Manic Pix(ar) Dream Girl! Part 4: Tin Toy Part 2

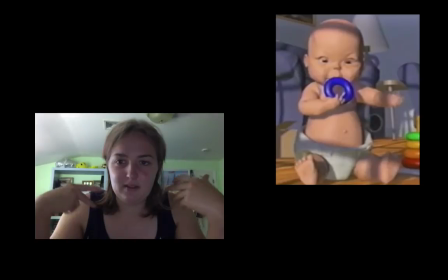It's kind of gross, but kind of cute, and if you've seen a baby play, very natural.
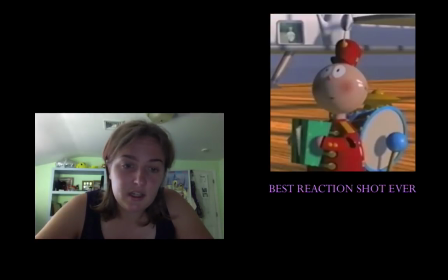But then it is immediately followed by a reaction shot of Tinny switching from happy to scared, complete with another plume wiggle. And that's the moment when the baby, in Tinny's eyes, changes from an innocent to a threat.
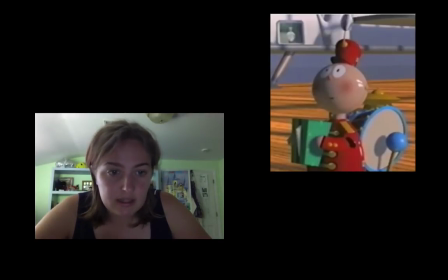This baby is not a friend to toys, and Tinny realizes that he could be the next victim. And kind of introduces the central concept of the film, which is what is a baby's behavior like in the eyes of a toy.
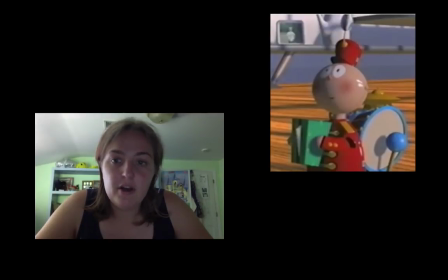And this begins also the middle part of the narrative with Tinny attempting to avoid and run away from the baby, a very natural kind of self-preservation response. and then it's punctuated by the baby shaking the blue ring violently.
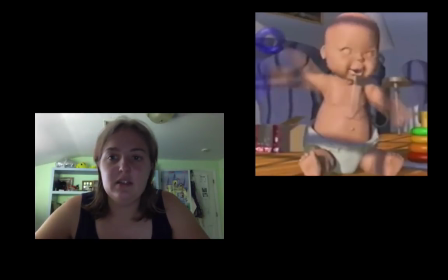So it's just to kind of add insult to injury. Now he's not only behaving like a threat, he it's almost like it's directed towards Tinny, and the game is on. Um, so there's a second
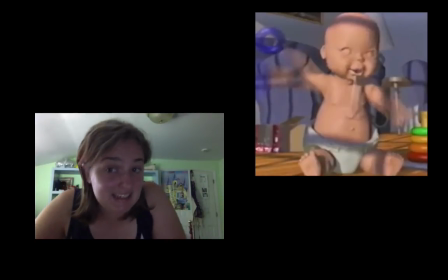sequence after this to further cement the baby as an antagonist as opposed to an ally in Tinny's eyes.
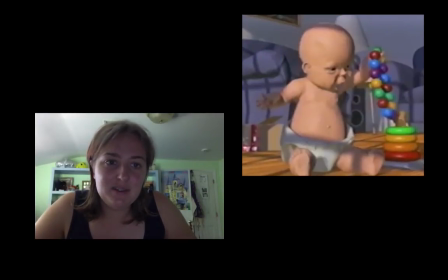First, the baby picks up the beads that were sitting around the baby toys in the initial opening shot. It's a Chekhov's gun.
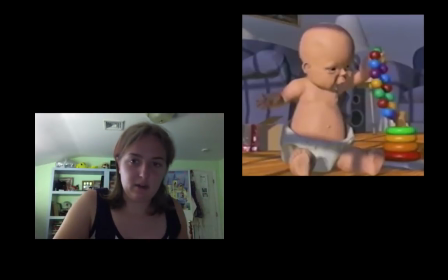If the idea that you place a gun is going to go off, those beads are the very innocent Pixar version of that. You place beads in the opening shot, they are going to get used. And in this world, they are as equally threatening as a gun.
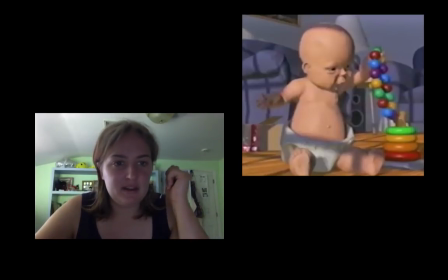Um, so the baby picks them up and shakes them just like he does for the blue ring,
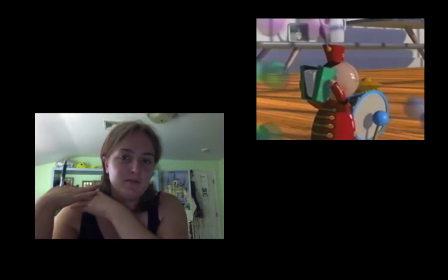and they go flying across the room. And this sets up a really great gag where Tinny has to shield himself from the huge oncoming beads with just his accordion. That's all he has to work with. And we get this kind of perspective of what would be kind of cute and innocent and non-threatening,
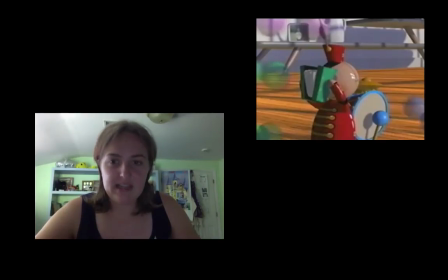that because we're coming from Tinny's eyes and he's so small, this is actually terrifying.
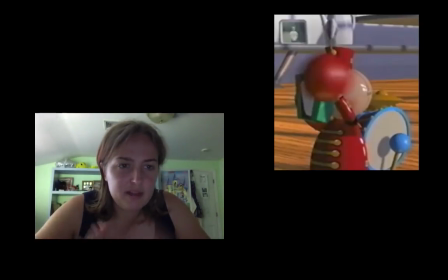He has these giant beads flying at him. And when the plume goes off, we kind of, once again, fear lives in that plume.
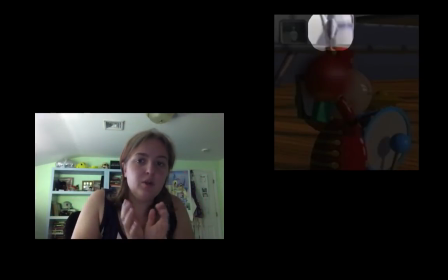So we know what's being expressed when that shakes.
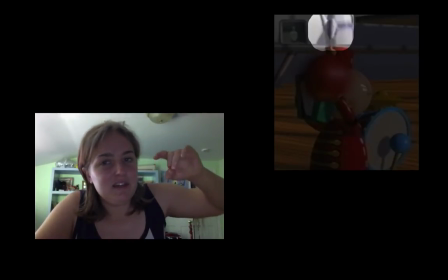And it's kind of, again, the bead strikes it and therefore just makes it even worse.
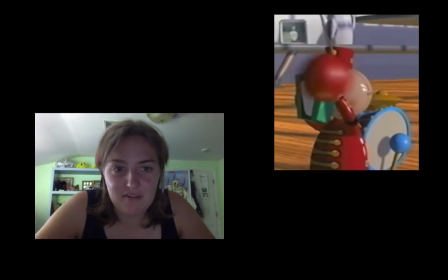It makes it vibrate. And it's meant for a laugh. This is all meant for a laugh. It's really funny. But it's also to kind of further emphasize how threatening this baby is to a toy. It's all kind of one shared goal. And not only in this world is there a monster baby, there are killer bees.
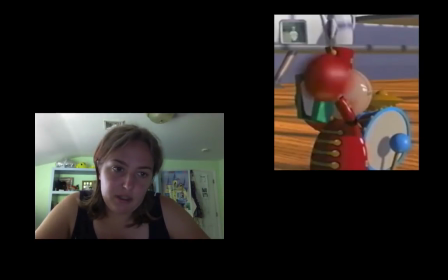So this is followed by a moment when you think that the baby is about to start crying.
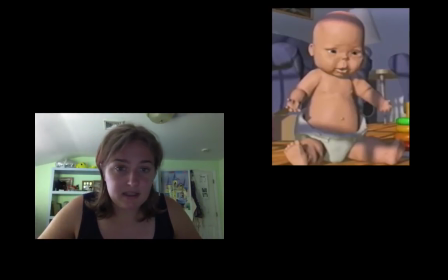You have this kind of, he stops babbling, he pauses, and then he winds up, and then the joke is that he sneezes.
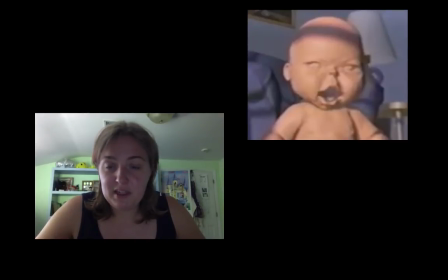So this is an important moment, even though it seems kind of small and unnecessary, but it is a break of the montage of the baby behaving like a monster, and therefore kind of functions like the baby's babble in order to remind us of the child's true nature.
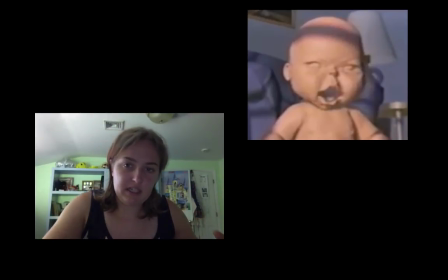So if we've been so engrossed in Tinny's perspective and seeing this baby as a monster, this reminds us that we're human and supposed to kind of love this baby. And it's adorable, it's funny, and again, it reminds us that babies can and will cry.
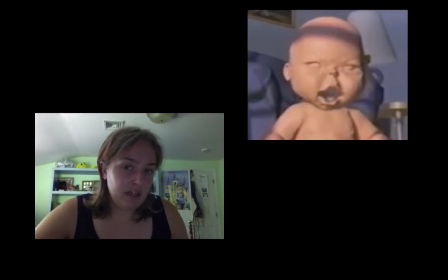So not only does it kind of remind us of our humanity, it'll become important later on at the film's second turning point because the baby will cry. So it's getting us prepped for that moment. And it builds sympathy for the baby who kind of risks losing that inherent lovable nature when he becomes a monster.
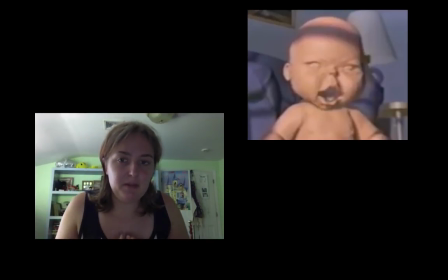So we need to have sympathy for this baby. We have to have a bit of stored up sympathy for it in order for the rest of the narrative to work.